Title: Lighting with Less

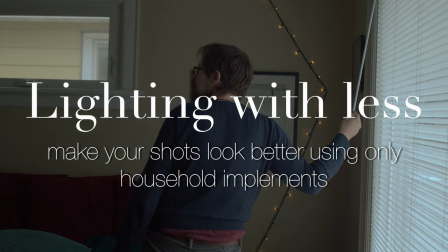It can be a frustrating experience to try and light a shot with a domestic light fixture after you've had the experience of working with brighter,
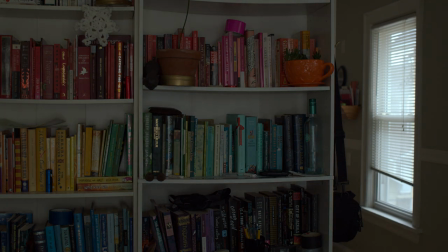more controllable film lights like the LOL kits you normally have access to, but it is eminently possible, and I just wanted to make this video to share some tips with you. The sun is the best light you'll ever have. It's bright, directional, and it produces different effects depending on the weather and the time of day.
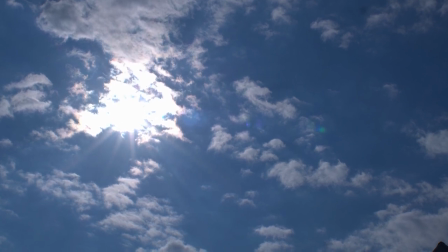There's a few things to keep in mind when you work with the sun as your primary light source.
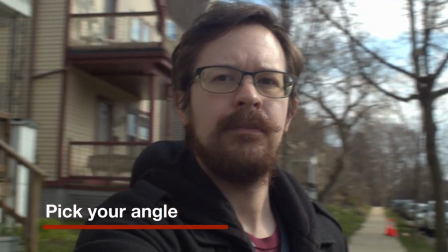First of all, one of the most important things you can do in any shot lit by the sun is to choose where the sun is relative to your subject.
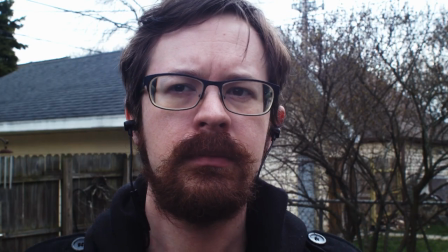Try to avoid shooting outdoors around noon when the sun is directly overhead because it makes people's eyes look really shadowy and sunken.
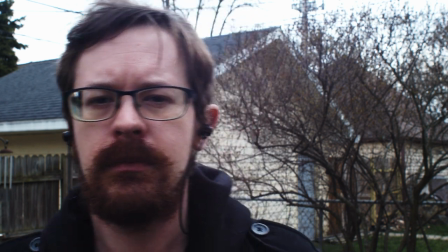This was shot under dense cloud cover and even here you can see that the shadows under my brow ridge are kind of obscuring my eyes.
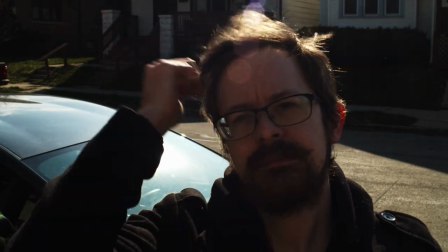In this example the sun is behind me. I'm backlit, silhouetted like the mysterious hero of a spaghetti western.
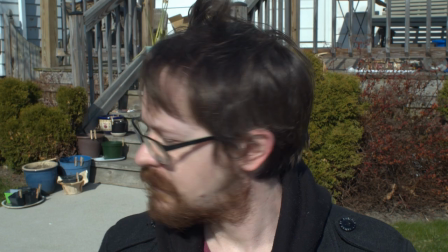In this example the sun is directly in front of me giving me full face illumination.
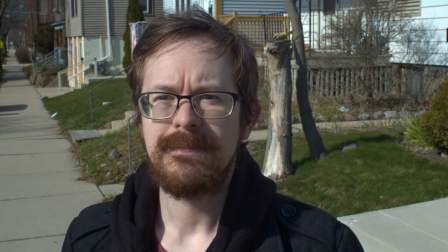Here the sun is off to my side still slightly in front of me producing more of a Rembrandt lighting effect.
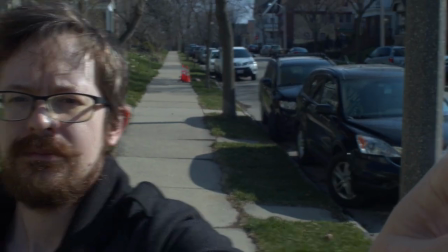In fact any of the lighting positions that we talked about in class can be achieved just by moving yourself and your camera relative to the sun.
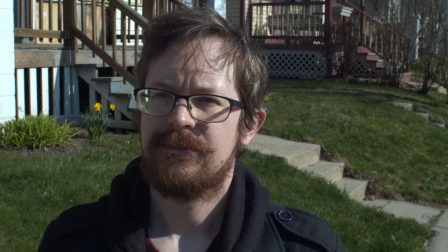I can do broad lighting where the sun is illuminating the near side of my face and I can do short lighting where the sun is illuminating the far side of my face.
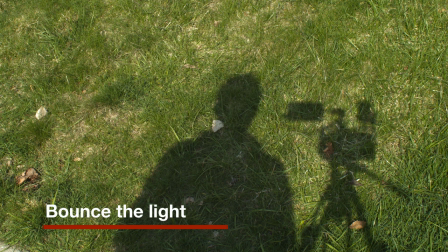If you're shooting on a clear day and the sun is really harsh, it's often a good idea to find a way to bounce some fill light back on the shadow side of your subject.
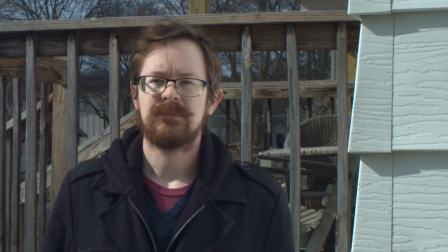You can use a bed sheet or a foam panel as bounce, or you can have your subject stand near a white wall and get a similar effect.
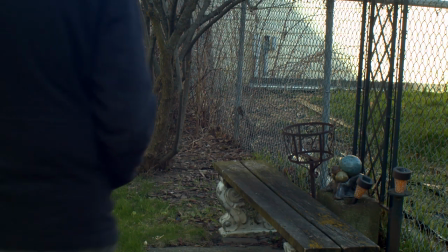As you can see, direct sunlight is a very hard high contrast source.
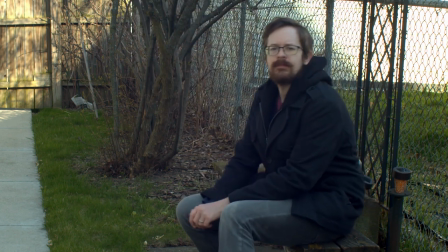If you're looking for something a little more soft and diffuse, shade is always an option.
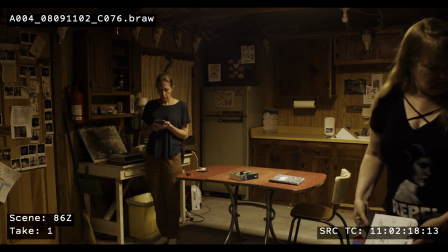None of the lights you have access to can ever hope to overpower the sun, even on overcast days, so your use of artificial lights will probably be limited to interiors.
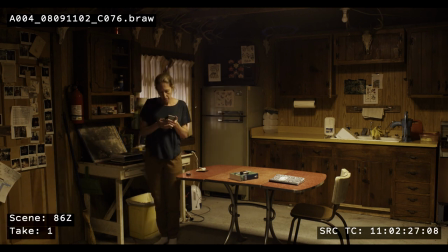I was a cinematographer on a low-budget short film last summer, and this shot is lit almost entirely with household fixtures. The overhead light is provided by a pair of warm tone LED lights and a string of Christmas lights hanging from the rafters.
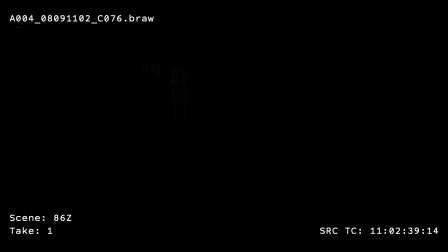The lightening outside the window is produced by a pair of LED work lights with a light purple gel over them. I had an assistant stand outside and jiggle the plug. The flashlight is just a consumer-grade LED flashlight. These light sources are different colors as they would be in real life, and in this case I didn't try to correct them or make them all the same color. This is called mixed lighting. Anything that produces light can be useful to you.
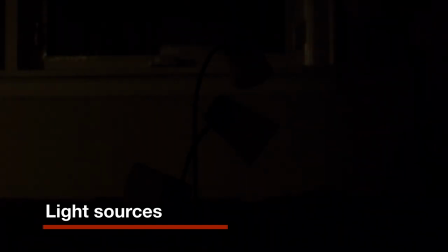Flashlights, computer monitors, TVs, all these can be used to light a shot. The best lights are the ones you can move around.
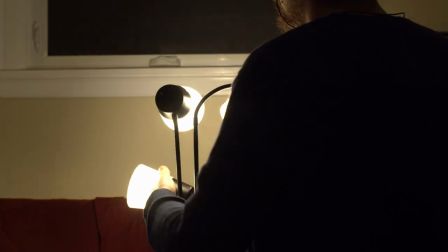One of my favorite lighting implements these last few weeks has been this gooseneck floor lamp. It's got these three individual LED light sources on it.
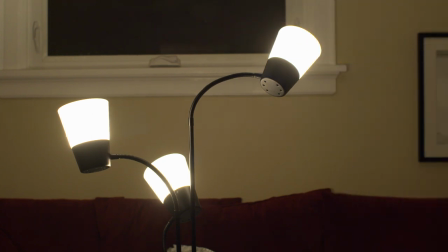I can cycle through different configurations and each light is individually aimable, so it's a very, very useful tool.
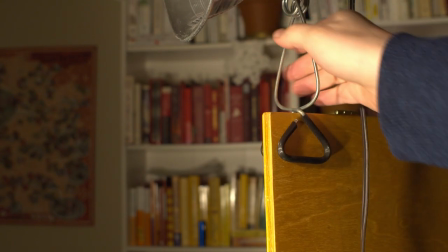You're probably all familiar with these clamp lights, if nowhere else. I bet you've seen them in your dad's garage.
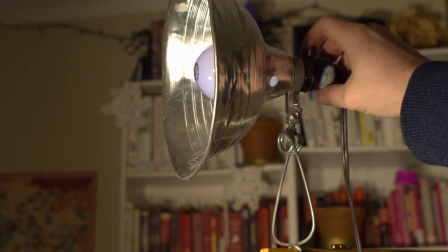You can get them for a couple bucks at Home Depot.
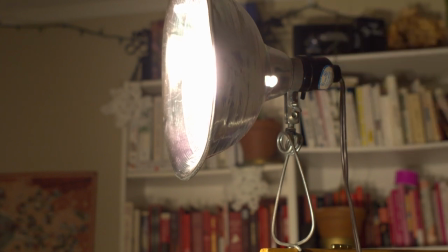They're just a light fixture with a built-in clamp and a sort of metallic reflector disc to focus the beam.
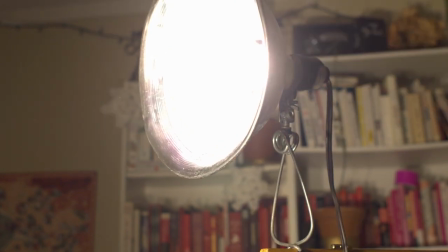These are really, really useful because they're lightweight, and you can clip them onto all kinds of different surfaces, bookshelves, other furniture, window frames, doors.
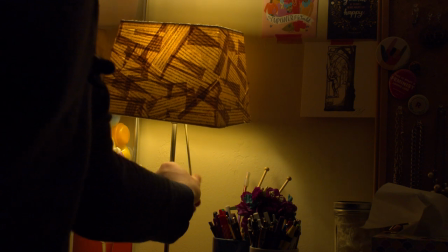Table lamps are really useful because they're small and easy to move around. You can put them in shot and they don't look out of place.
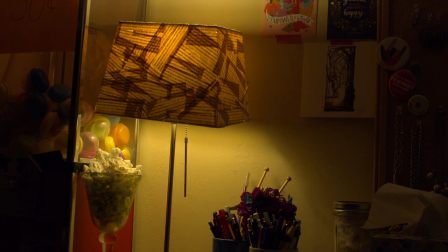Lamp shades on lamps can really nicely diffuse or soften your light source. And they provide a really nice glow that can be an excellent fill light.
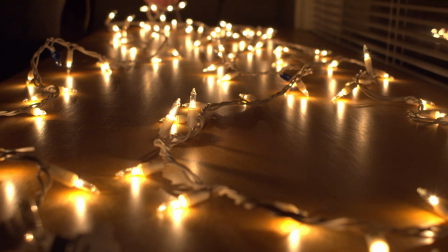Christmas lights, particularly plain white lights, are great because they're so flexible.
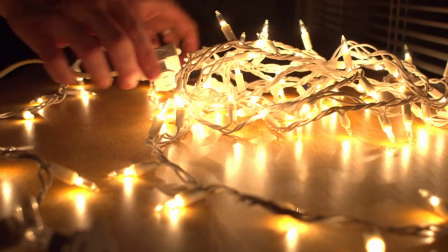They're not very bright, but they produce a really lovely soft glow and you can gather them close together or spread them out.
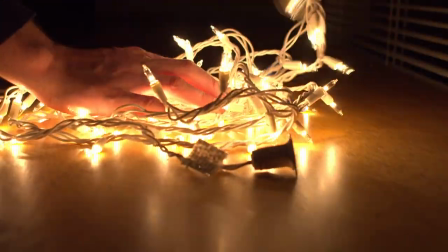Again, they make really great fill lights.